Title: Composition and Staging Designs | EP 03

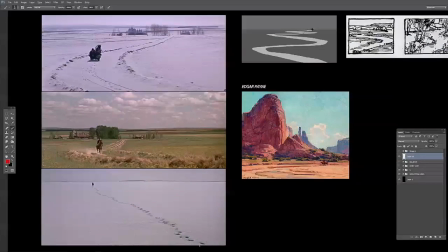8:21 If it wasn't, if you have to move, kind of like that to be an S, but kind of similar to a radiating line, you can kind of use it as a pathway too, exactly how these are used. And to show desolation, this is a super simple composition for a simple reason of telling that story of loneliness,
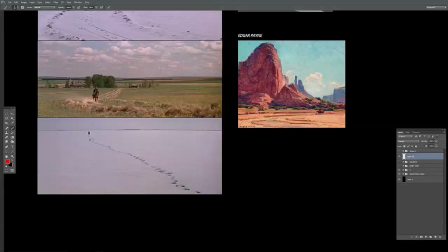8:41 cold, desperate times. So keeping your composition simple like this is telling a story. It's like, you don't have to add a shit ton of stuff in your frame to tell your story. It can be simple to drive that point home, create a mood.
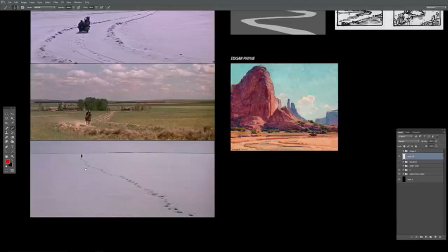8:58 And David Lean's kind of known for these epic, simple compositions in this film and Lawrence of Arabia.
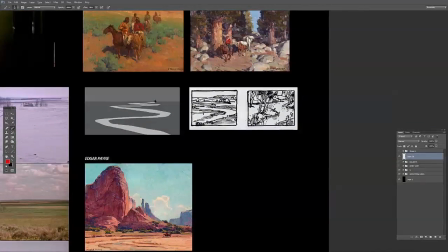9:08 Let's see how Edgar Payne uses it. You can see again kind of a pathway into maybe a focal area, a beautiful countryside or something. Kind of draw the eye in, create depth, and have a final resting place in this beautiful area.
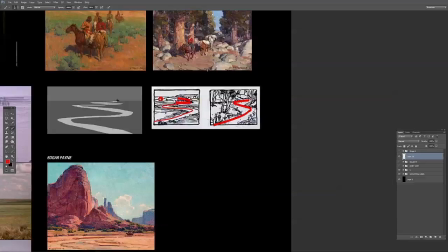9:24 Can be closer to a pathway of some kind, as we saw with the horse. This could kind of be used as an S as well.
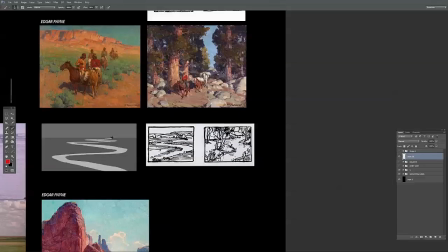9:31 So a combination of a few of these can create even more interesting compositions.
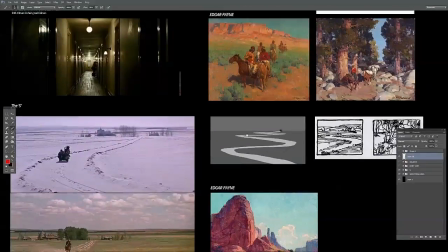9:36 Maybe something super simple can be combined with other ones.
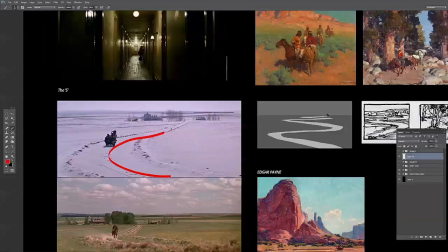9:40 In this instance, we have the S, but we also have kind of a steel yard happening back here as well that we took a look at. Big shape balanced by small shape.
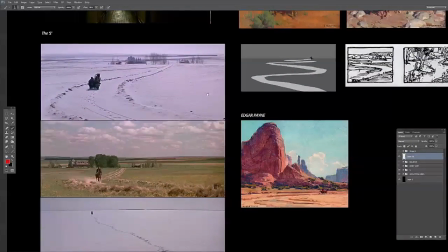9:51 So a combination of the two. Same thing here, using the big shape versus a small shape,
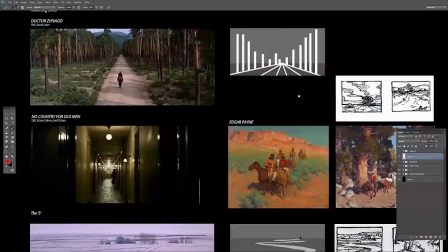9:58 creating more interesting compositions by sometimes combining it, if it serves the purpose of your story.
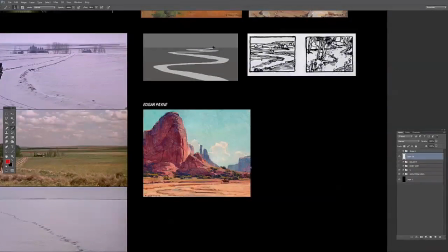10:08 in this master example, again, you're kind of using that S to bring your focal point to our traveler and combining it with what we talked about last week, an L composition
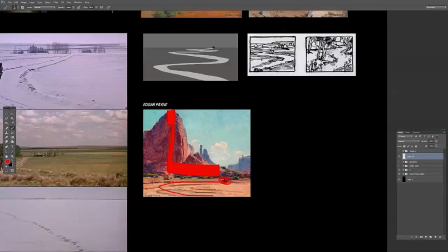10:25 to bring our eye straight down, and then balancing it off with another shape back there. So using all of these in combination with each other can be pretty powerful.
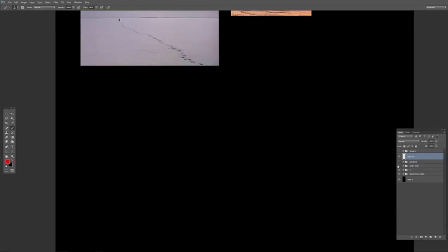10:37 Let's take a look at another one.
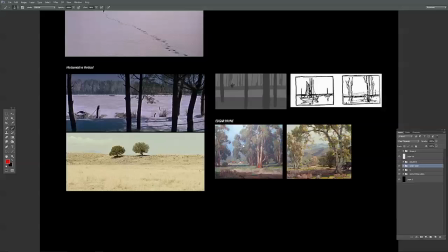10:40 And we're kind of going through these quickly, and just to give you an idea, this is kind of a quick overview. I want you guys to take a look at these films, find examples, look at Payne's paintings, and look for other examples where you see that and see how he uses it creatively.
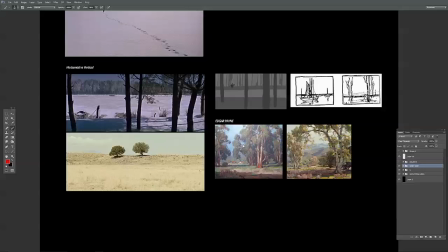10:57 So this is just to get it into your thought process, to say, oh, these kind of exist, and then being able to identify them and how they're used in combination with other ones to create interesting compositions is where the work comes in for you guys,
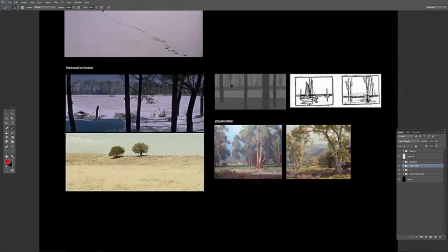11:12 and start to thumbnail, kind of like what he did here, to find beautiful, interesting compositions that tell your stories.
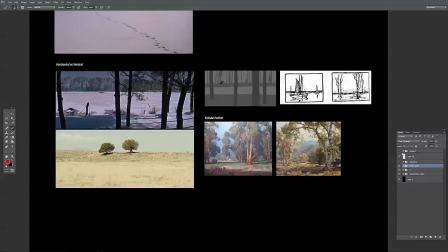11:21 So you can see I'm kind of going through these quickly, but they're made for you to go back to the drawing board and start thinking about them and finding them in beautiful films or paintings and identifying with them. All right, the next one we're looking at is horizontal versus vertical.
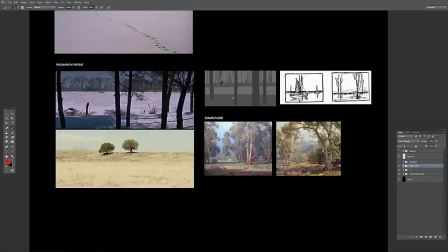11:41 Pretty simple idea, balancing shapes to create interesting compositions by using horizontals and verticals.
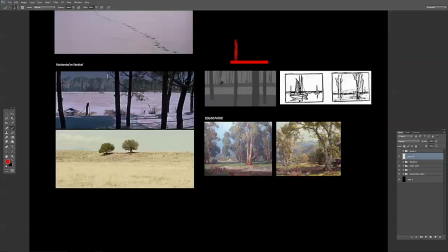11:55 Payne in his book calls this also the cross composition, because you kind of do get the cross somewhere along the way, as you can see, kind of there.
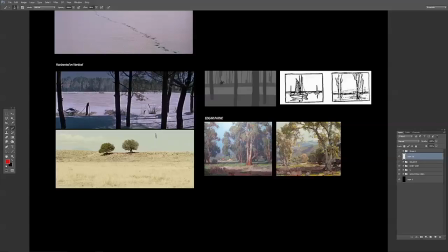12:11 But horizontal versus vertical works just as well. Let's take a look at how it was used.